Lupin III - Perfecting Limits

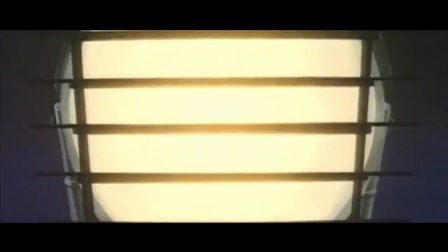You couldn't have possibly thought I was done talking about Lupin the Third. It's a 50 year long franchise and perhaps one of my favorite things we've created as a species.
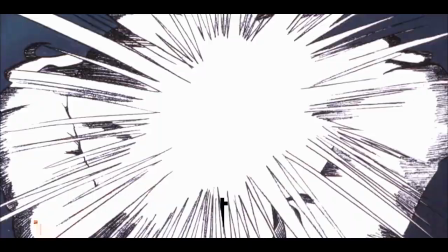Last time we examined the castle of Cagliostro and today I want to talk about The Mystery of Mamo, which came out a year before and was the series first feature.
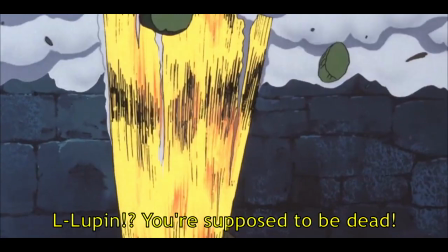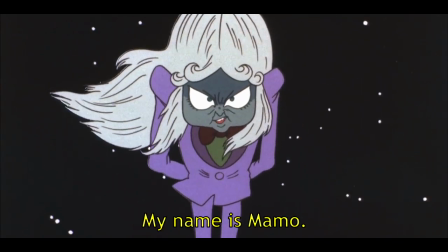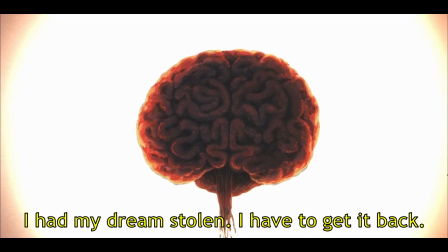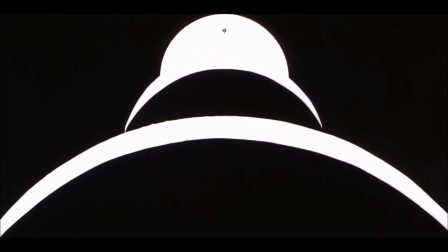You see, the animation director on this movie, Yasuo Otsuka, was one of the pioneers of an animation technique still used today, limited animation.
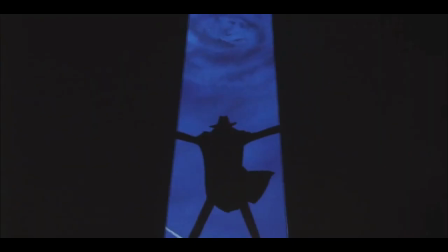To put it simply, limited animation is essentially when artists draw as few unique drawings from frame to frame as possible,
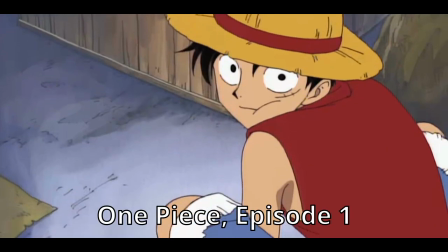usually to squeeze out efficiency in production schedule and budgeting. Trust me, if you've ever watched anime, you've seen limited animation before.
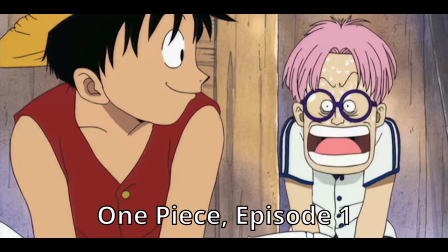It's why anime usually moves at 12 frames per second and why it's so static in how characters are blocked. Notice just how little movement and unique poses there are in this shot, and the way the mouth simply opens and closes instead of moving with the exact words being said.
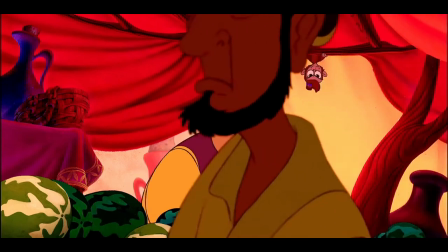That's limited animation. For contrast, let's take a look at this shot from Aladdin. It's buttery smooth, and there's a new drawing every single frame.
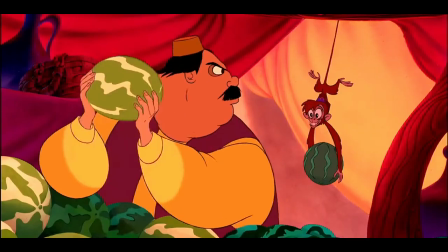This is full animation at 24 frames per second. Peter Chung, a Korean-American animator who worked at Disney,
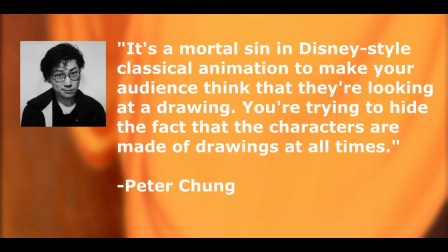says that it's a mortal sin in Disney-style classical animation to make your audience think that they're looking at a drawing.
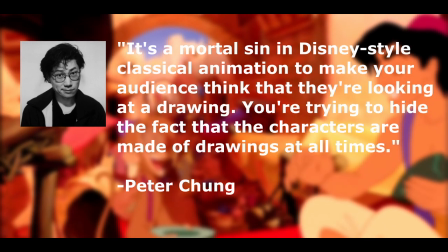You're trying to hide the fact that the characters are made of drawings at all times.
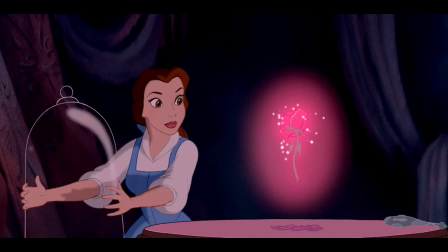However, there is a simultaneous lack of real direction and experimentation with the visual style across their films because those just aren't the focus.
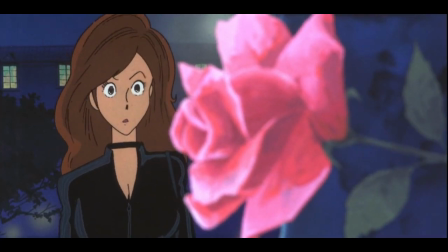Comparatively, let's hop over to Japan and see what the limited animation of MAMO has to offer.
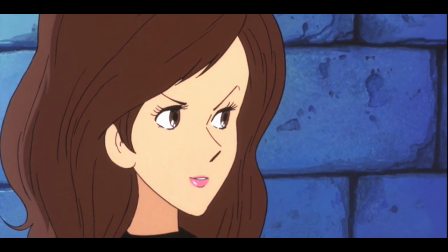See, limited animation is interesting because, very significantly, it forces directors to get creative with their cinematography.
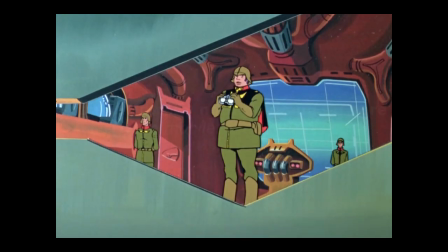Not doing so results in a very boring look. It's why we say some older anime has aged terribly. There's a concurrent lack of unique style and fluidity, which kills a visual intrigue when it's not on purpose.
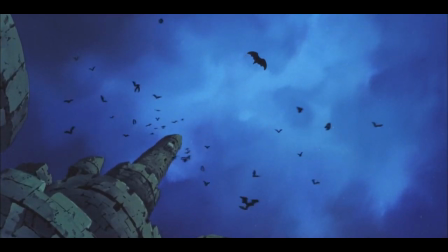Mamo, however, offers some of the best direction and use of limited animation I've ever seen.
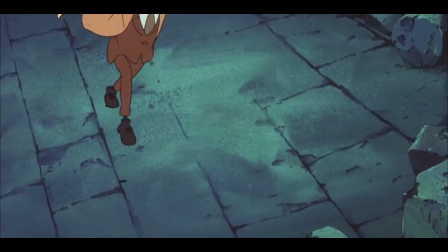Let's first take a look at a specific moment to examine the craft in a perfectly limited shot.
I'll be writing rest and peace on your tombstone when I've done with you!
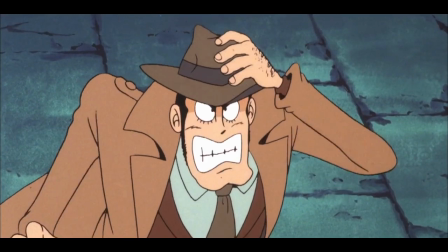The shot is quite short, frankly, at only three seconds and seven frames, but there's a lot going on here that I think is worth breaking down.
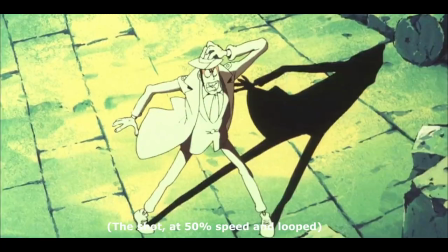Note here that there are three primary layers composing Zenigata. His body without his jacket, his jacket, and his head.
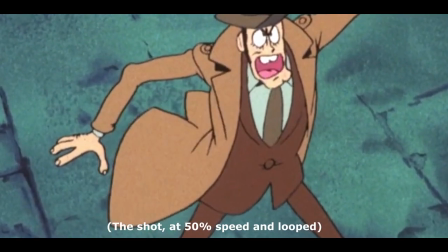His body is static, but you probably didn't notice because his jacket is moving on a loop consisting of three different positions.
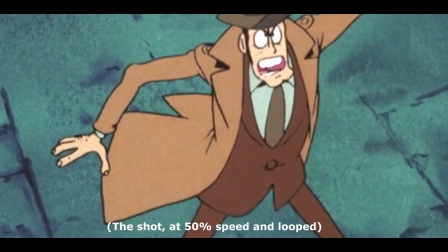This simulates the effect of wind, creating a tangible environment that keeps the setting and moment in the real world, and prevents the image from getting stale.
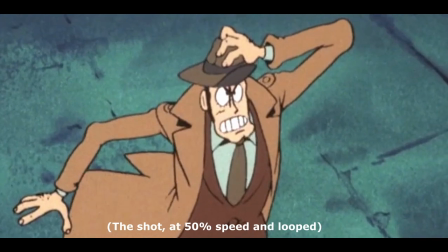On top of that, his head is moving while he talks, but only within three distinct drawings.
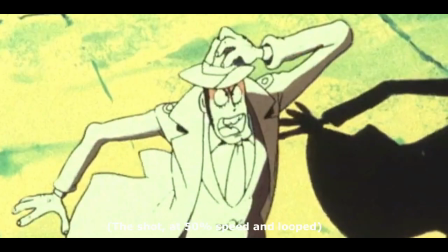You get that he's talking, but his lips don't really need to conform to his words.
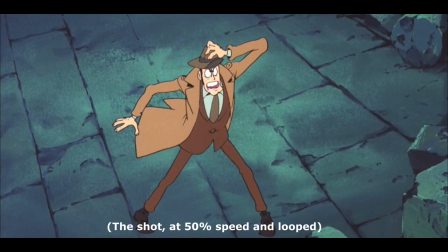On top of that, and this is my favorite part, lightning periodically strikes the shot, changing the whole palette and adding a dramatic shadow. Notice however that the line art is still the same, it's just the colors on top that change.
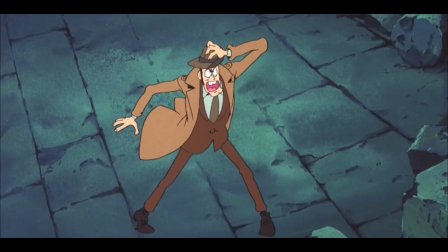The storm also adds to the atmosphere of the scene and, once again, keeps the shot from being stale.
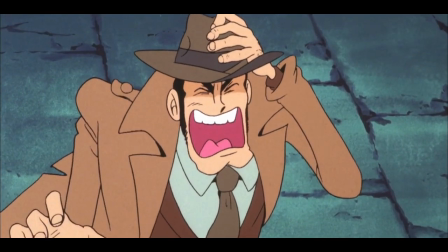So with just six different drawings and two color palettes, you get a shot like this, and you probably would never notice how simple it is.
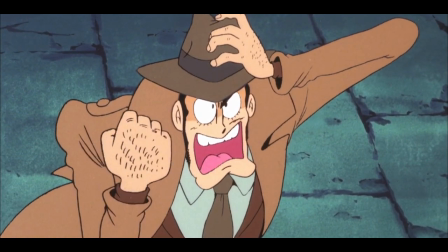Comparatively, given the length of the shot, a Disney production would have taken 79 drawings.
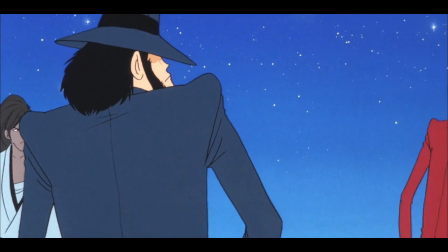But let's also take a look at how limiting the animation lets the film be bold with its shot choices and how it affects the overall look of the film.
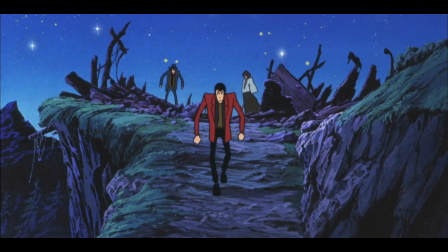Later in Mamo's story, Lupin, Jigen, and Goemon find themselves walking on foot to the Atlantic Ocean. Here's how it looks.
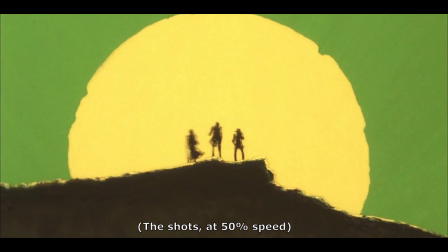Note that they hold on one single frame for three and a half seconds, and then followed up with two equally as impactful and strong stills for a total of roughly 14 seconds.
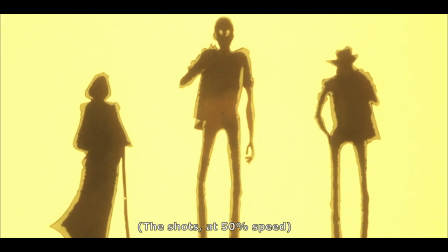This demonstrates another advantage to limited animation. Having to draw less frames means that each one can be more detailed and expressive.
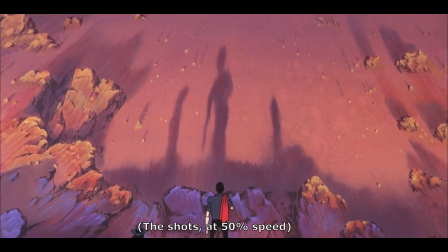These shots are absolutely terrific.
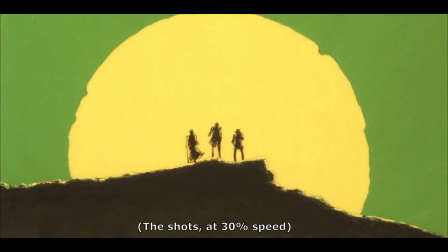The first is a high contrast and vibrant shot, making it a striking image, and having the sun frame our characters immediately conveys how incredibly hot the desert is. There's a slight warp on the film to push the heat even further.
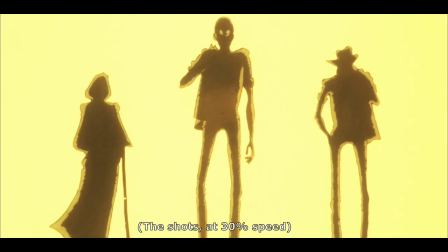The next shot essentially takes everything about the first, but cuts in closer to show just how exhausted and hot our characters feel.
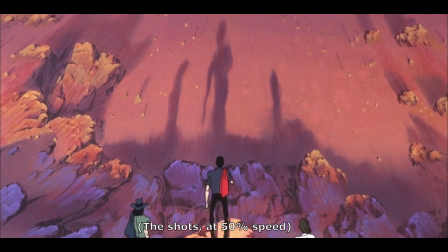The final works by using a slow pan across one big, finely detailed image to show the vast emptiness of the desert they have to cross.
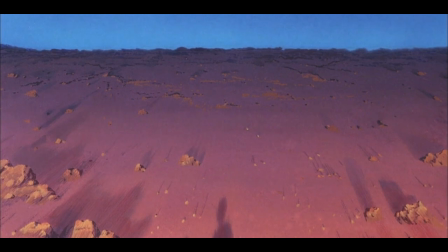It's only three drawings, yet each one is finely polished and stylistic.
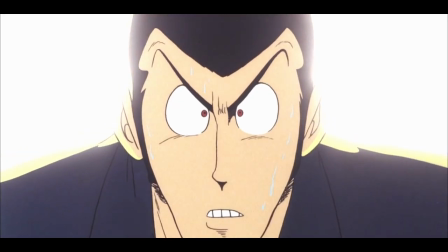And yet, there's still more we can pull out of the film's direction, with the way it plays with its camera to do certain shots.
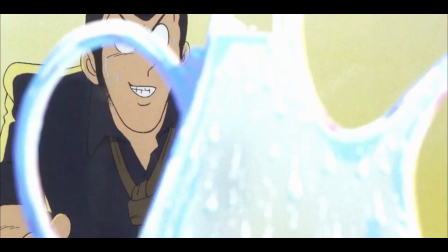For one, it racks focus.
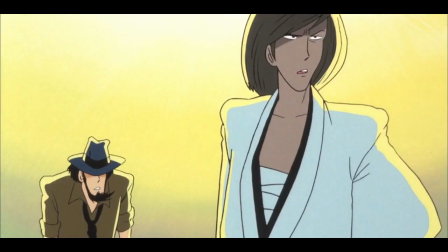This is a technique so rarely used in Western animation that I don't think many people even know it's possible.
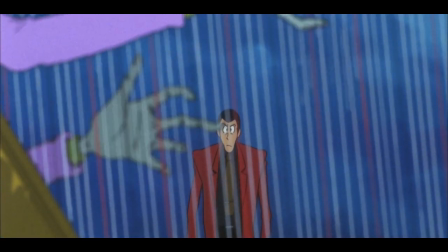It adds so much to the cinematic presentation of the film, and yet you never see it elsewhere.
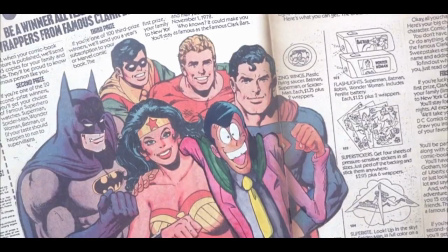Another instance of the strong stylization that characterizes Mamo comes with the scans of actual drawings and art in it,
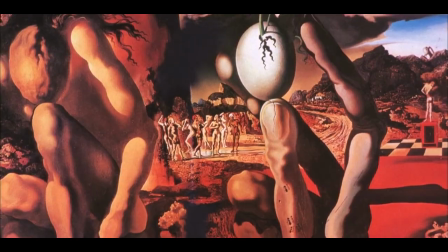with the creme de la creme being this shot of Lupin running through Dali's The Persistence of Memory.
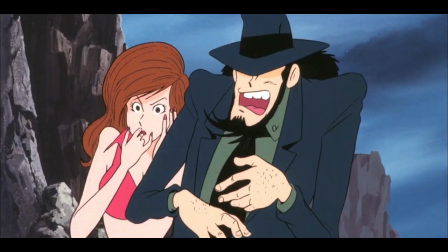And perhaps my favorite example is when Goemon cuts a man's head into three pieces,
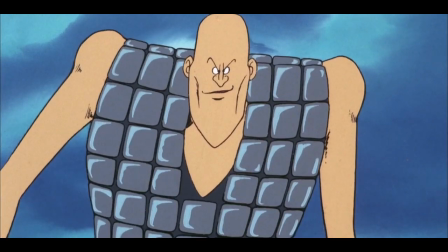and they cut the actual frame into three pieces and shifted them around to give a point of view shot.
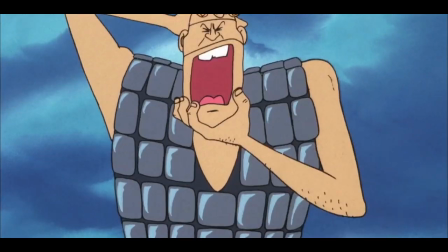That remains perhaps one of my favorite shots of all time,
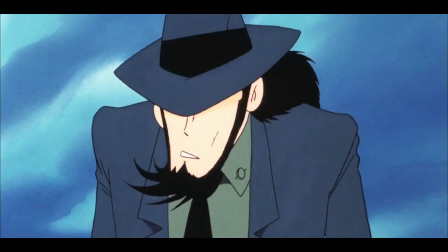not just in the Lupin franchise, not just in anime or animation, but in any film ever.
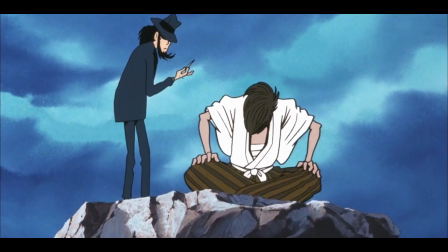Because literally, who and what else is giving that? With this film, we have an example of the power of limited animation.
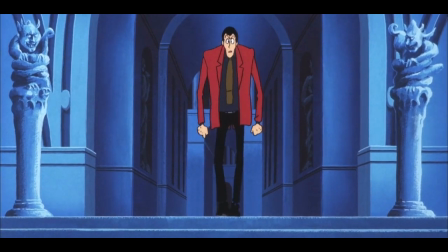It allows them to get away with doing less drawings but still creating the impact they want, it allows them to create more finely detailed art,
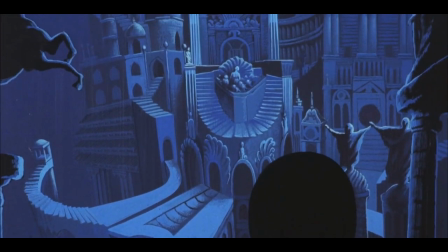and it allows for way more impactful and interesting stylization and visual tricks across the entire film.
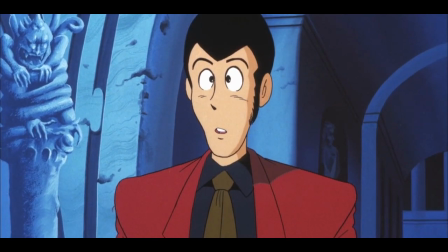Otsuke and the animation staff's work on The Mystery of Mamou makes it, Even apart from just this limited animation, one of the most visually engaging movies I've ever seen.
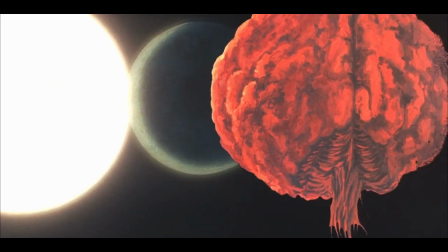And the story is about as good. It's an eventual must-watch for animation fans and an all-time favorite of mine.
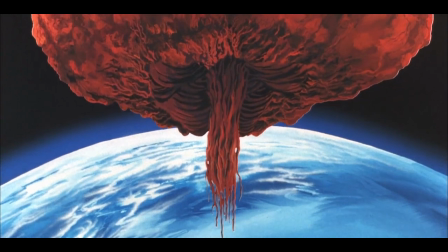So please check it out. That's gonna wrap it up for this video.
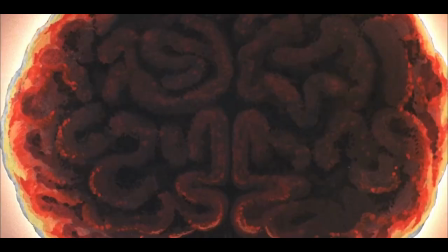If there's any other animation films you want me to talk about or any other animation techniques, I'd absolutely love to talk about those in a future video.
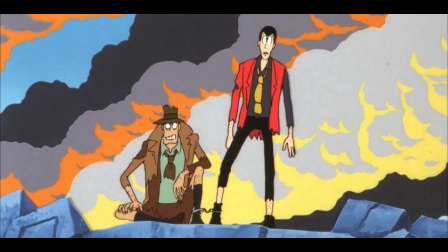So drop them down in the comment section down below. If you liked this video, make sure to leave a like. And if you loved it, consider subscribing.
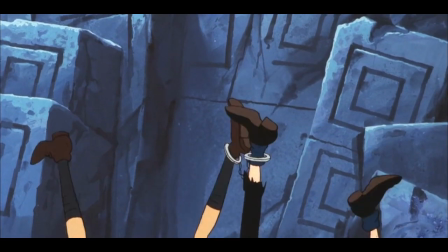That's gonna be all for today, guys. random recorders peace out and make sure to take care of yourself what do you say let's get out of here